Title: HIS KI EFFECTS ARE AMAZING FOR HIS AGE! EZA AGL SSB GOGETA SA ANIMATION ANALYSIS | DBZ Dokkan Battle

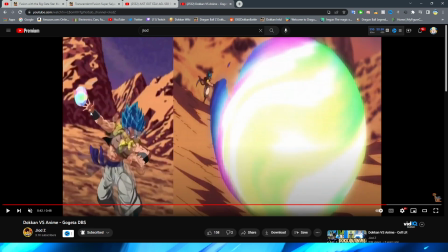Nope, his OB belt doesn't change. the arm adjusts a little bit with the key kind of following suit and then obviously have a very quick asset change
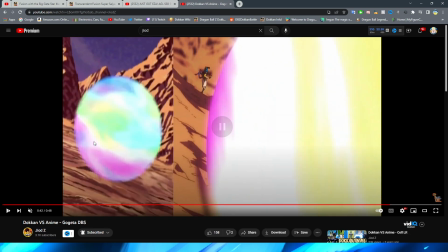here which is basically one frame of the fade to then him throwing it and i do like the way that they animated the stardust breaker here
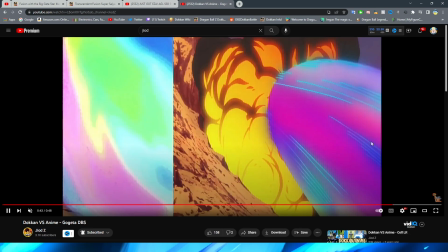right obviously animating it like the movie where it kind of turns into a little bit of an oval and they
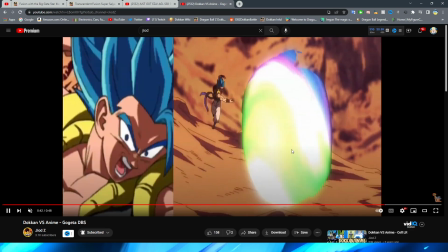even nail the cool spin right in the broly movie version when it spins into the explosion right it goes
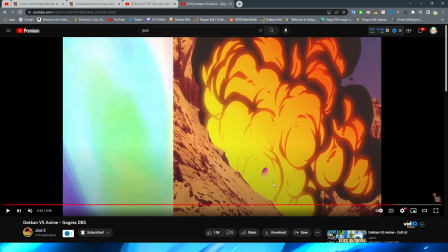whoop and kind of has that really cool almost like an animated baseball right where it kind of like morphs and spins like this right almost looks like a flame
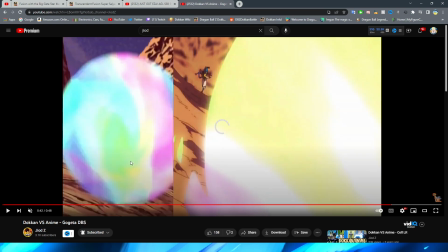flying in the dokkan version nails that for sure i think that they absolutely do it fantastic in the dokkan version right you can literally
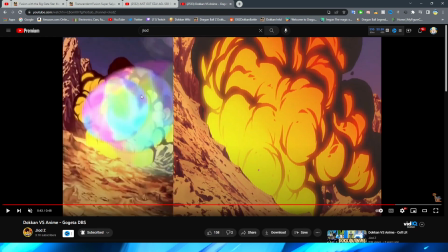see basically the same effect albeit they kind of mask it a little bit while having a little bit of ghosting off of it it still looks good and
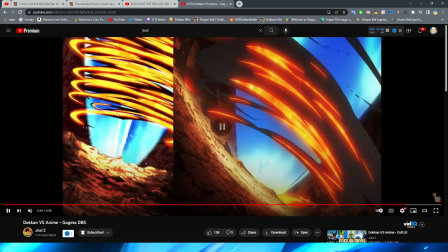i still think that it's a good representation of the original and they have the smoke billow up right before the explosion right
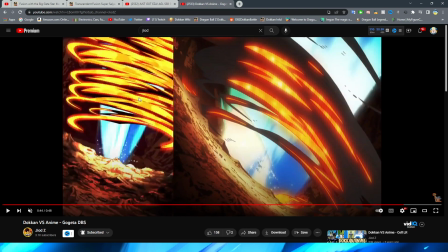which is just like the movie version and these really cool smoke effects here right with the explosion of the blue key kind of flaring up
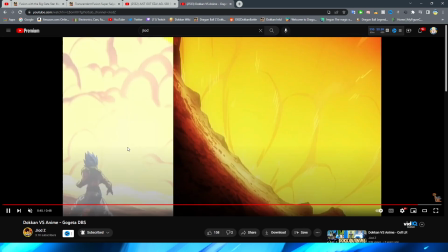just like they do in the movie and they even include the sparkles right and you even have the impact frames and this shot i love right even though
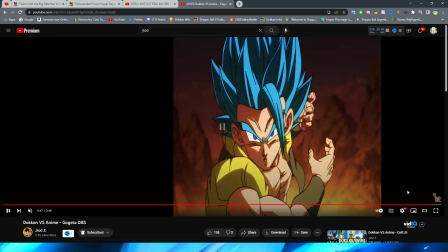we obviously got this shot of Gogeta in the more modern version of this super attack
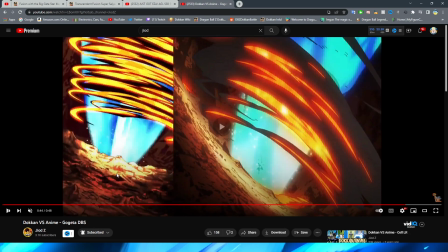man this is really really cool in
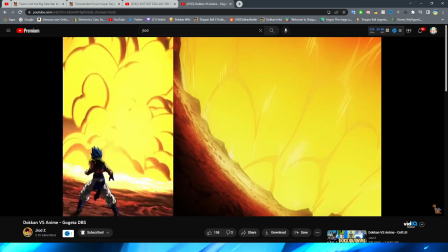the final basically ko screen that they have where they have Gogeta sort of just
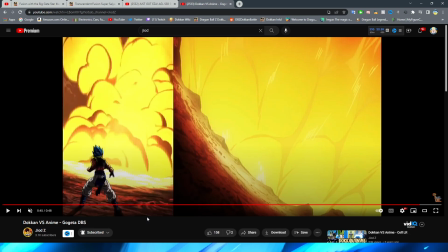looking at the explosion oh so cool dude the explosion not only looks fantastic but I love the liberty that Dokkan took for this because even though this explosion is cool in the Broly the movie version. I don't know if they necessarily like had the means to animate this at that time, right?
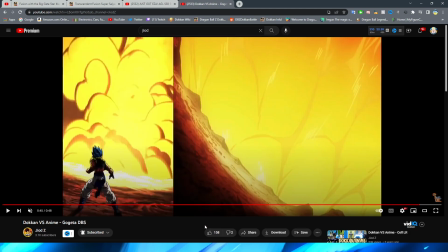So including this as just kind of a little thing where that's almost like what takes place right before, you know, he kind of stances up in that close-up shot is just such a cool inclusion for the Dokkan version. I really, really like this. And even though this is just a PNG, right, it looks fantastic.
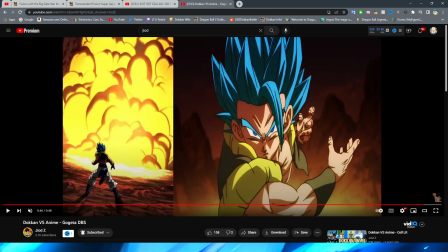And I really like that they have the lighting look pretty accurate too, where it really looks like the light is shining on the front of Gogeta and there's a shadow here. Even the perspective of this shot is so cool because you can see the shadow coming off of Gogeta's feet and it really makes you feel like that this is,
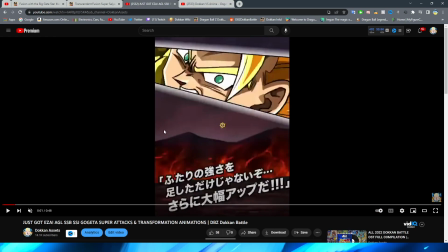you know, you're looking from behind him from a bit of a distance. Very, very cool stuff if I do say so myself.
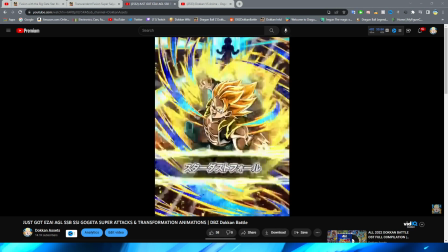I really like this animation. I think for me personally,
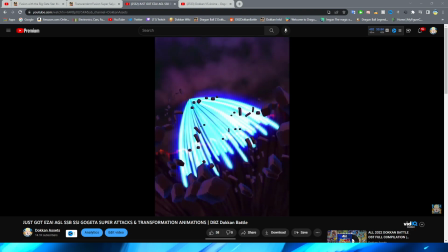Broly's animation may be a little bit more of the one that kind of stands the test of time. if I may
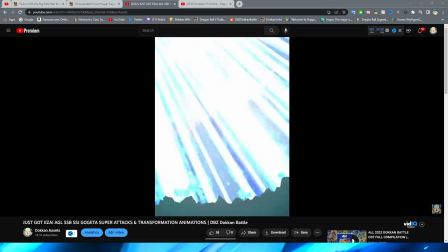be so bold however I do still really like this one obviously not only is it quite nostalgic for me but I think that there are a lot
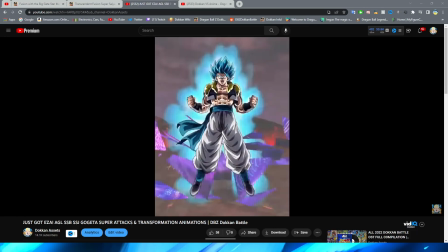of cool things that they did for the time and for this one especially I'm really
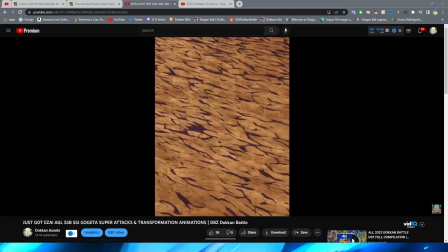impressed with the key blast effects and the different explosions and whatnot
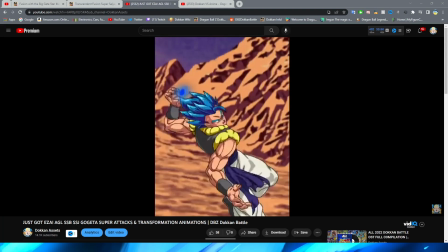and basically just making it as movie
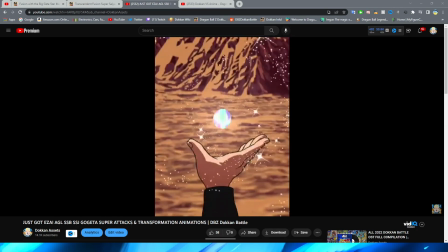accurate as they could with the more limited resources that they had at the time I just think is super
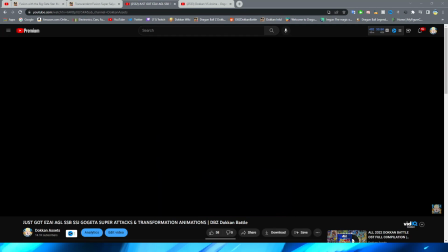impressive and I like this guy I definitely like his animations quite a bit if I do say so myself I am very excited
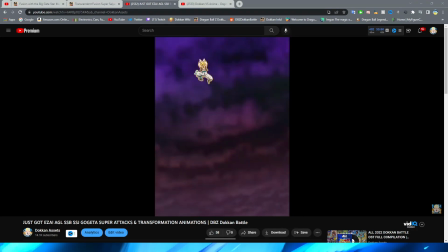to get this man all easy aid obviously we have been looking forward to this unit getting an easy aid for a very very long time now but let me know
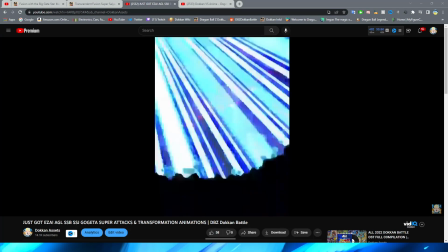what you think of Gogeta's animations in the comment section
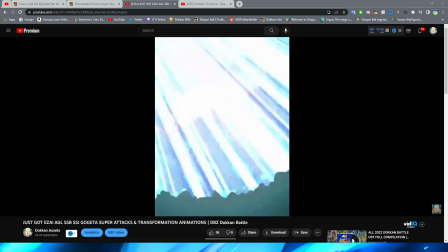below I will see you in the next animation analysis video.
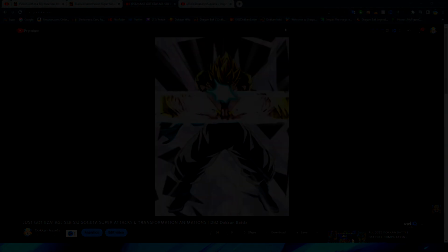Dokkan Asits out. Peace.